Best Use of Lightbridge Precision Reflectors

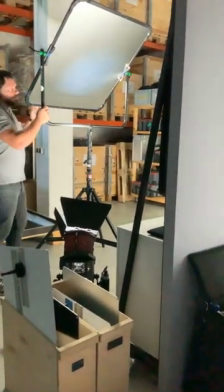[19:01]
so there we go so laszlo is just going to pan around a little bit to show you what the room can do we have a friction system in here
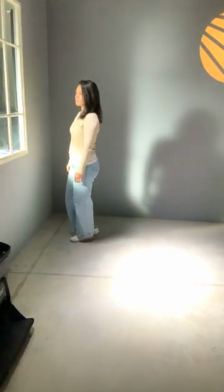[19:07]
give you the full control of the light and what i'm going to do here now is i am going to pan one extra light
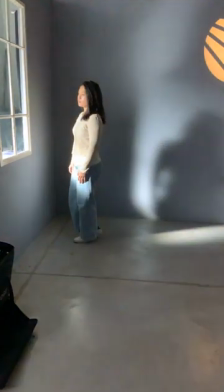[19:13]
off that i want to show you later just so we have a look at what's actually happening here okay so this is just the light source coming
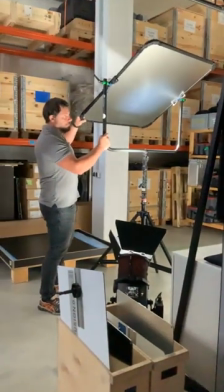[19:22]
in from outside right now i'm going to show you again this is laszlo right here panning around light source down below it's a Phylex Q8 down
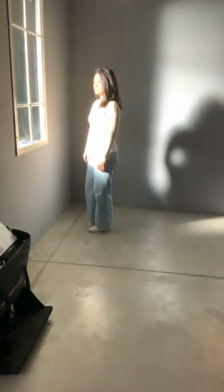[19:30]
there there we go and now the lights on Rochelle and now Laszlo pans off the light completely boom
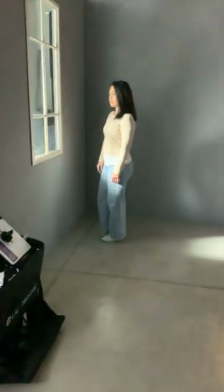[19:37]
see how it doesn't feel like you're panning off a light but you're moving a light and how you can create different
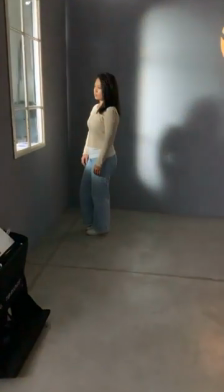[19:42]
kinds of moods by soft small subtle changes of the reflector you can get
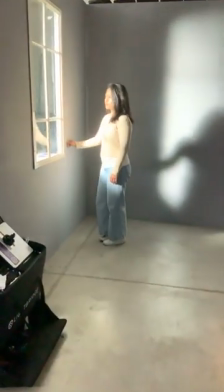[19:47]
any mood you want from this this is a level of precision we're not used to with our standard gear in terms of how the whole room how the
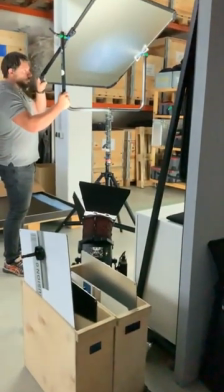[19:55]
whole mood changes because virtually this light right doesn't feel like it's only a few meters away from the window this feels like it's all the
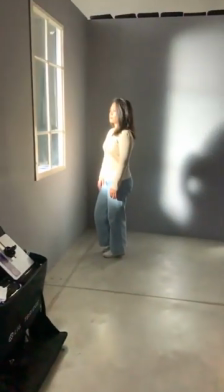[20:02]
way in the back of the room so it feels much more natural like this so this is one thing right a great thing to do if you've got windows if
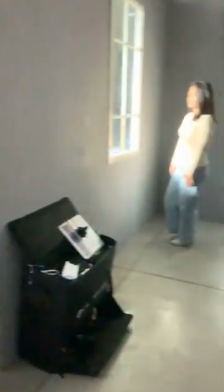[20:11]
you've got small balconies and you don't have place this is a great way so you can create more distance from this okay Rochelle
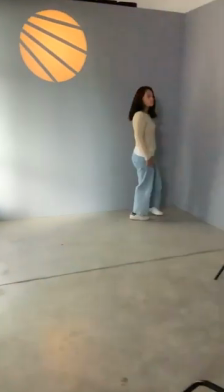[20:19]
if you walk back again so here obviously our iPad is now jumping in exposure but this is a
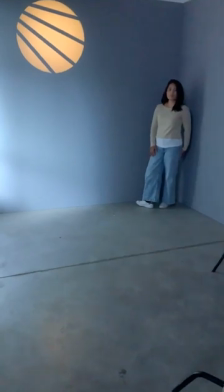[20:27]
little bit more dark here so what we did here is you know when you're shooting in a room and you're saying you like the light but what happened is is we need to extend the
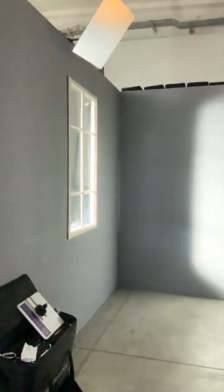[20:34]
light in the room let's have a look at this by not using a standard kino flow like we used to do in the old days but actually adding a
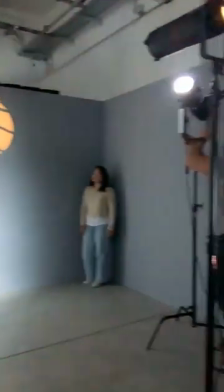[20:40]
reflector so laszlo is going to be panning on a reflector i'm going to show laszlo over here with this joelico we have one for
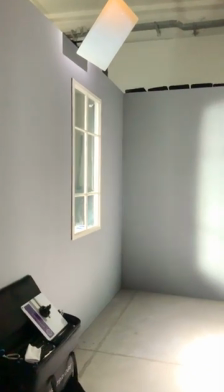[20:47]
our logo and one that's going to be going on to the light source so look what happens with the room and laszlo can pan it off completely
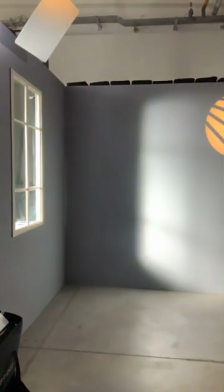[20:55]
boom okay so it's really dark here now in the room and now we're going to add it on and you can see it on the floor
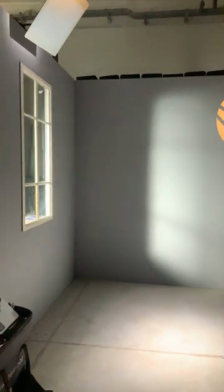[21:02]
as well yeah full pan on boom how suddenly the light comes back again so again please go to our youtube site to
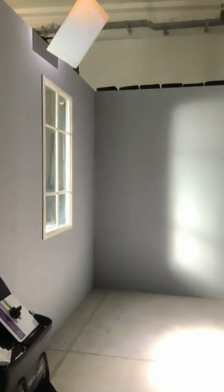[21:09]
really look at the quality of the light this is an ipad this is live this is more for us to be able to communicate but again just to point this out
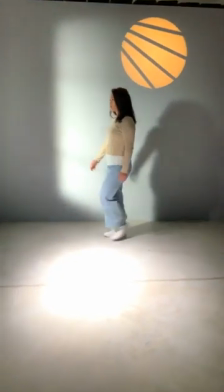[21:16]
uh rachel can you walk to the window so i'm gonna see how she's not affected by the punch on the floor that actually is the
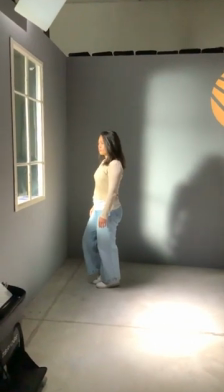[21:23]
light source I want to show you both of this okay so she's standing there right we want to extend the window which is just awesome because that actually
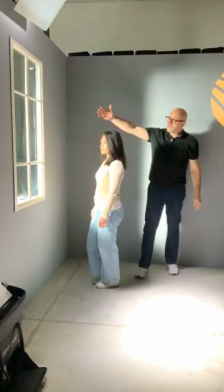[21:30]
means the lights coming from the outside we actually say this is one light coming like this so we need more bounce in the room where's
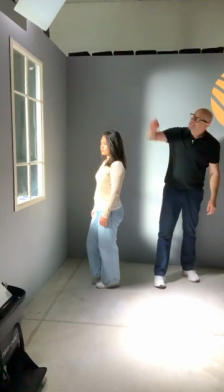[21:37]
the skylight coming in so for example this little spot on the floor here this is the reflector from the top this is a leco going into the reflector
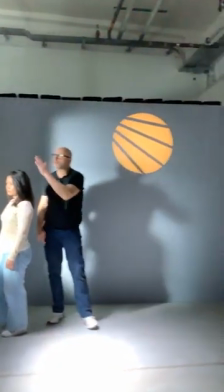[21:45]
putting us a punch down but Rochelle is not affected by this light Why?
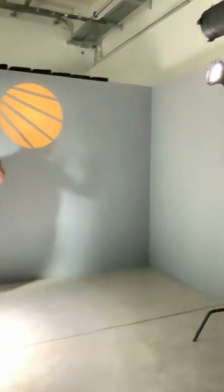[21:49]
It is spill light free, diffused lighting.
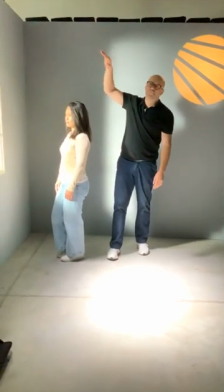[21:53]
That means you can put a reflector up there, not do black wrap, not do frames, just push it up there, put the light down.
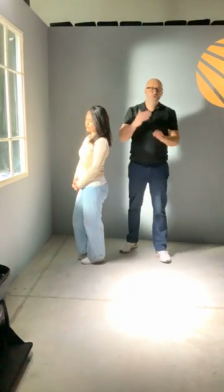[21:59]
You can combine it with the outside as well. Super easy fix to extend light in a room.
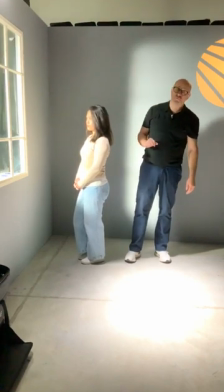[22:05]
Obviously you can use all different kinds of reflectors. We did a 50x50 diffusion tool in here and out there but again you could swap to harder or softer. And that is basically what we do over here.